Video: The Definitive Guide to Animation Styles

Hey everybody, it's Ammon at Blue Forest Studios. Welcome to the definitive guide to animation styles. I am the creative director at Blue Forest Studios. I've been doing that for 10 years. And in that time, I've done a lot of work in the animation space. Sometimes when you're telling a brand story, which is what we focus on, animation is the best tool to do that.
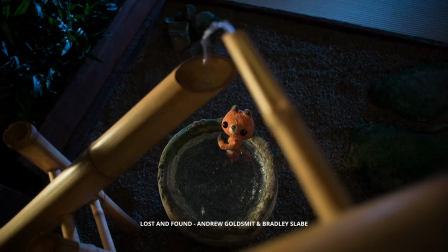(0:24)
It's a different type of emotional impact than is possible with live action.
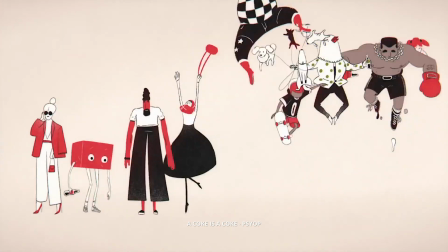(0:28)
Somehow when you're doing a different frame rate and a different character style and different colors that don't really exist in the real world, that evokes a different response. It can also be a really useful tool if you've got a complicated message, a complicated piece of software or system.
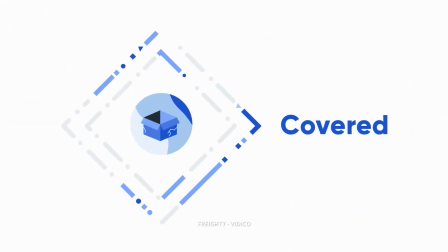(0:42) I don't get it.
Animation can be a way of simplifying that message and using
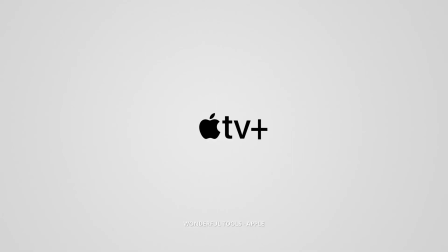(0:48)
visuals to show that all in a way that you really can't do with live action. So the challenge comes when you start talking to a client or another coworker trying to develop styles. There's so many styles and there's no uniform language. It gets really tricky to communicate clearly. This guide will help kind of set a framework, set a glossary of terms to begin speaking more intelligently about the different animation styles and put your energy more towards the creativity. So as I began to look at all the different categories and some of the different terms that were being used,
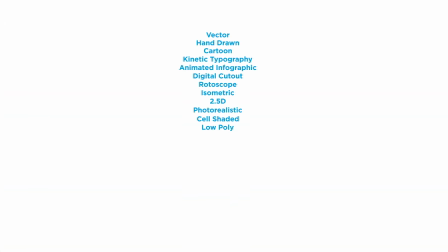(1:26)
I was able to identify around 21 distinct styles, and I've categorized those into 4 different categories.
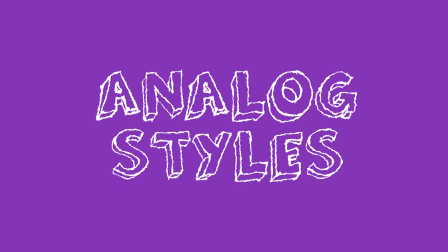(1:33)
2D digital, there's 3D digital, there's analog. The 4th category is some hybrid between any of those other styles. Okay, you excited? Let's dive into the 2D digital styles.
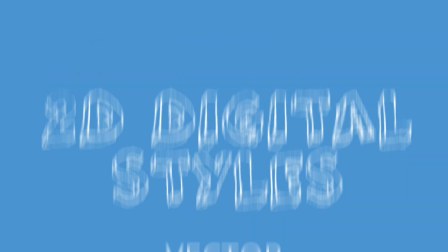(1:47)
Top of the list is what I call vector style animation. It's the most common. At least 50% or more of our animations are in this style. I would call this an iconic style.
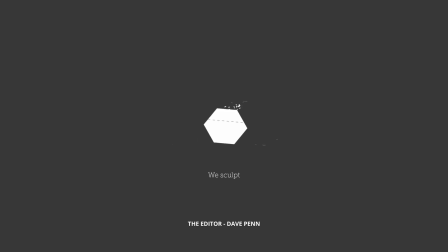(1:59)
You're using Illustrator or a program like that to create vector shapes, so they're very clean edges, rounded lines, distinguished lines. People pick this style because it's professional.
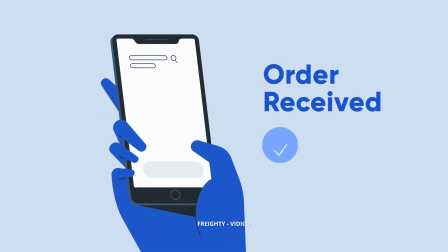(2:10)
It can be professional and clean, and most businesses are trying to present a professional, clean image of themselves.
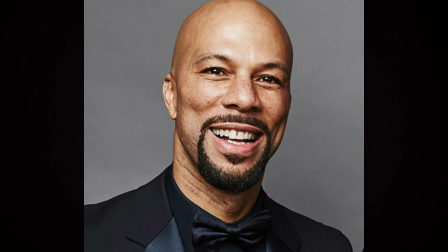(2:19)
So the next on the list is pretty common. We do a lot of it at least, what I call hand-drawn style. But rather than the artist creating the assets in Illustrator with vector-based shapes, they're actually hand-drawing the assets.
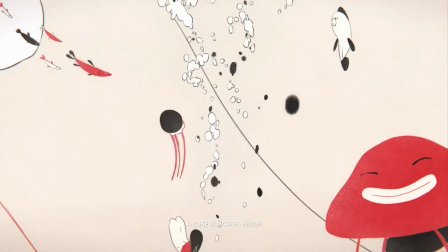(2:33)
Maybe they're in Photoshop or their favorite art tool using digital brushes, less polish, less smooth lines, texture, all that you may want.
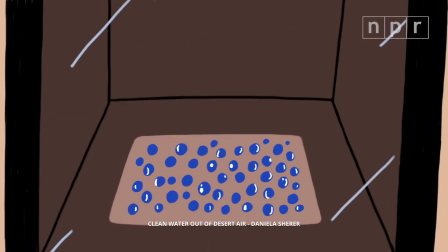(2:43) I want to go to there.
Your eye, when it comes to things that are uneven and jagged, it spends more time on those. For that reason, it can just put the brain in a different space. The next style on the list is cartoon.
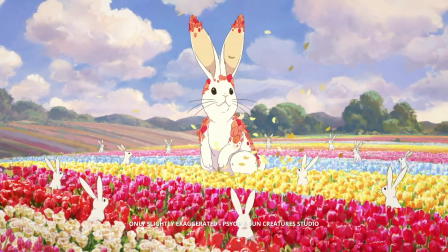(3:01)
Saturday morning cartoons when you were growing up watching DuckTales or Hanna-Barbera.
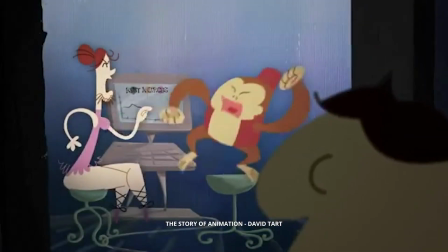(3:07)
It's all character-based, and those characters are going to move in funny ways. They're going to do silly things.
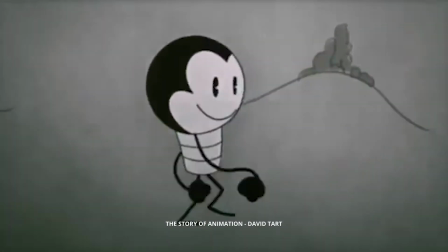(3:12)
They're going to run out over a cliff and hang there for a second, and when they fall, their body will stretch and there'll be a poof of smoke.
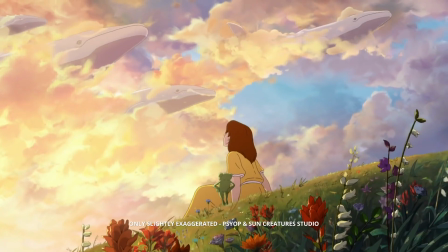(3:18)
Occasionally, that may be the appropriate style. You may be selling to children. You may be wanting to have a really silly, funny look. Maybe you're doing a parody of something. All those tropes and all of that vernacular would be part of that.
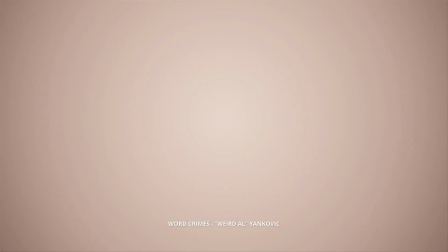(3:32)
And kinetic typography is the next one.
Everybody shut up.
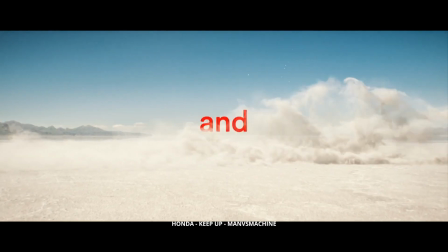(3:36)
I think kinetic typography means the text comes on and moves in a very kinetic way.
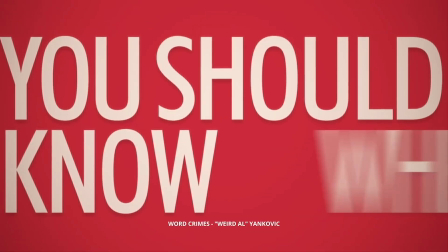(3:41)
It's physical, and one word pushes out another. Usually there's one word at a time that comes in and one line that pushes out.
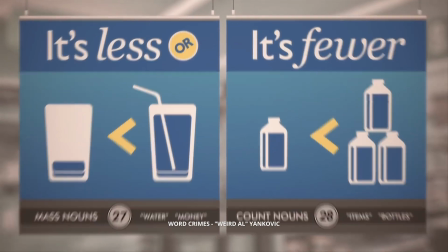(3:49)
The text can grow or have figures on it. The typography can have backgrounds that match and even other objects that come in to enhance that typography.
Enhance.
But if your typography is not the center stage of every frame, you may be getting into more motion graphics or, vector style graphics.